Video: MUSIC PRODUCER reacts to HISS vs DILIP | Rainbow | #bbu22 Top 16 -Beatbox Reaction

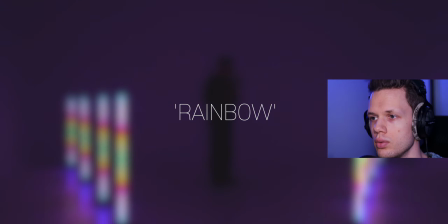Oh, rainbow.
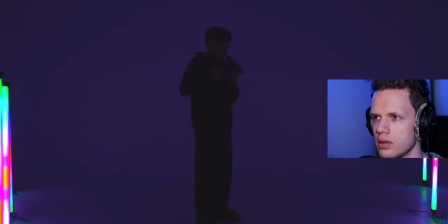Damn.
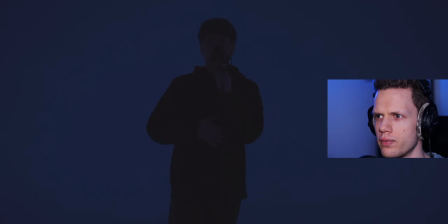Great video quality already.
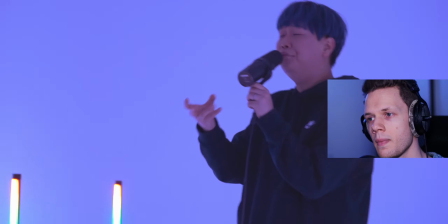I saw the rainbow.
Ooh.
Passing by my side.
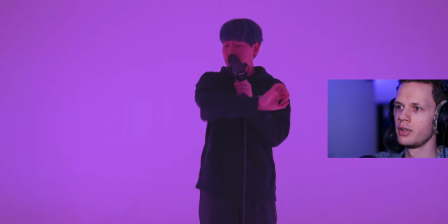Ooh.
Scruff the rainbow.
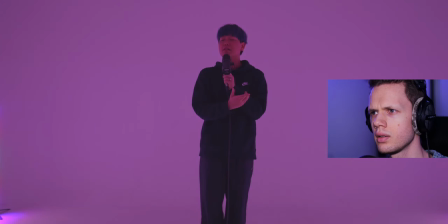Passing by my side.
Oh, that's beautiful.
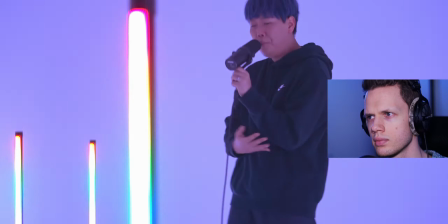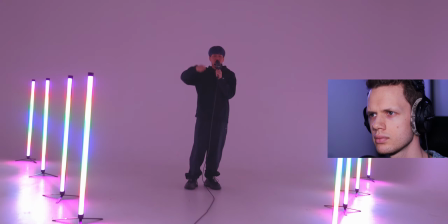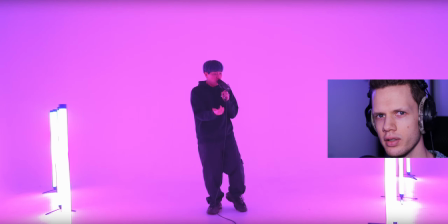Oh, did you catch that dolly zoom effect? Like the cameraman is like moving forwards and backwards, but he's also zooming in and out with the lens, so it makes like the perspective a bit. How do you explain that? A bit weird. Like, you can really see it on the perspective of the lights.
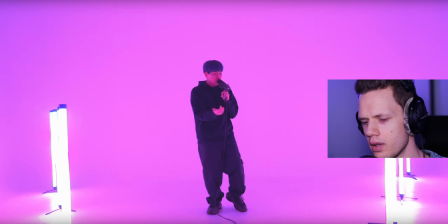That's interesting.
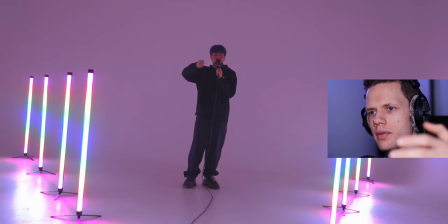Now. Your kind of changes.
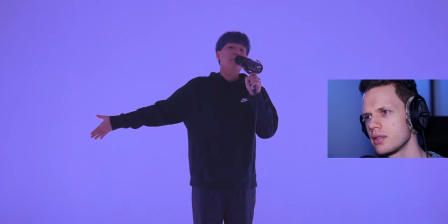Rainbow.
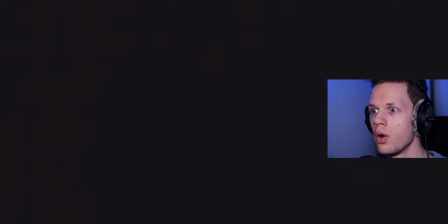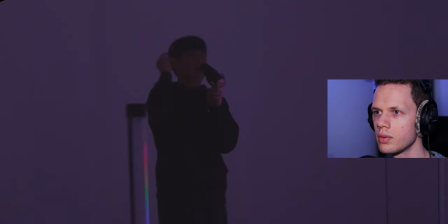What?
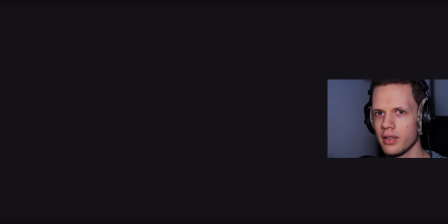Dude, that filler. I mean, I know that technique is like used by Remix or Zero as well,
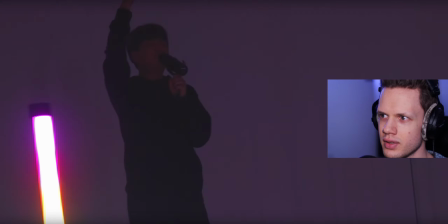but his makes it sound like there's actually a low pass filter on the drums.
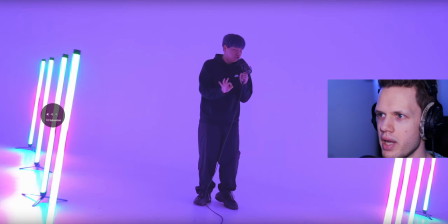Sounds amazing.
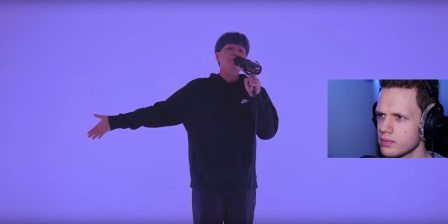Rainbow.
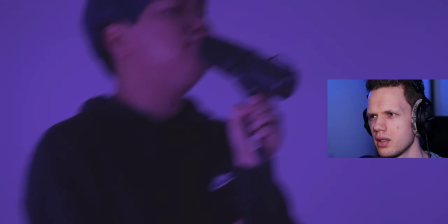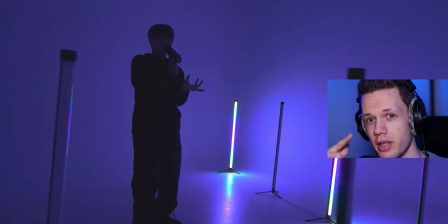Also nice panning on the toms.
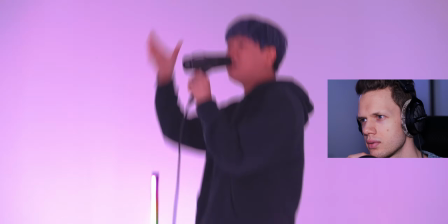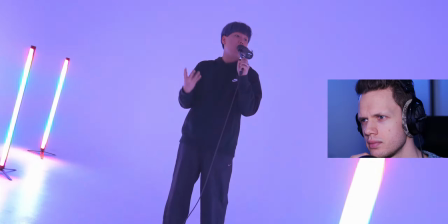Softer rainbow.
Oof.
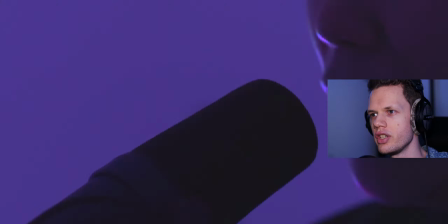Jesus.
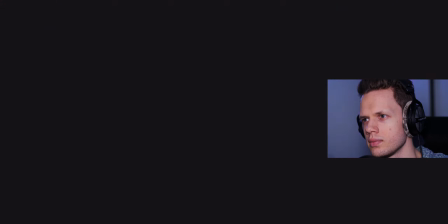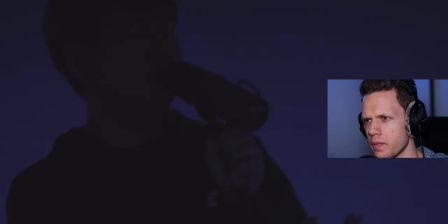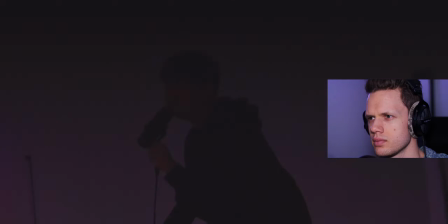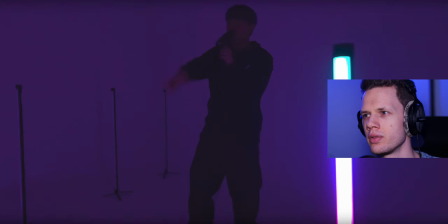Rainbow.
I mean, they're really getting all out of this location. I mean, whoever is controlling the lights did an amazing job. The timing is insane. You also have the post-production flicker or like strobe effect.
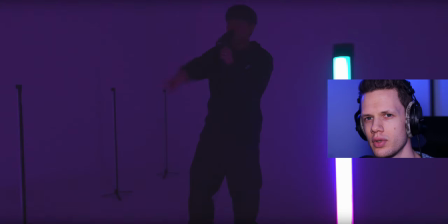They were switching to a handheld movement with the camera instead of a really stabilized movement when the drop hits, so it gives like more action. A really, really nice job.
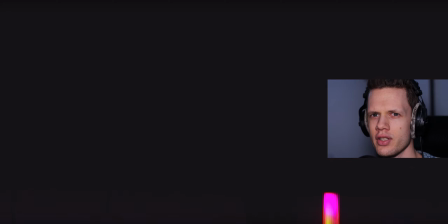And also, I'm usually not the biggest fan of fart bass because it just sounds like, well, fart. But Alexinho's and HISS's fart bass is really dope.
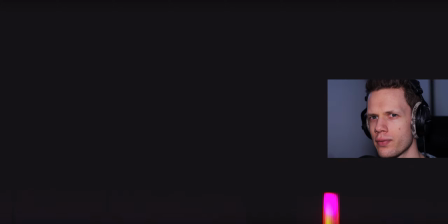I mean, especially in this mix. I mean, the mix is pretty dark. Like, I hear a lot of low mid frequencies, but I kind of dig it.
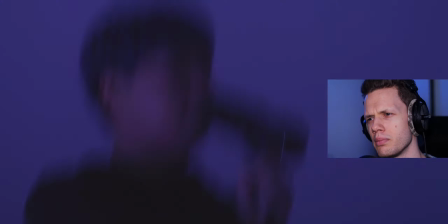Oh, the melody is beautiful.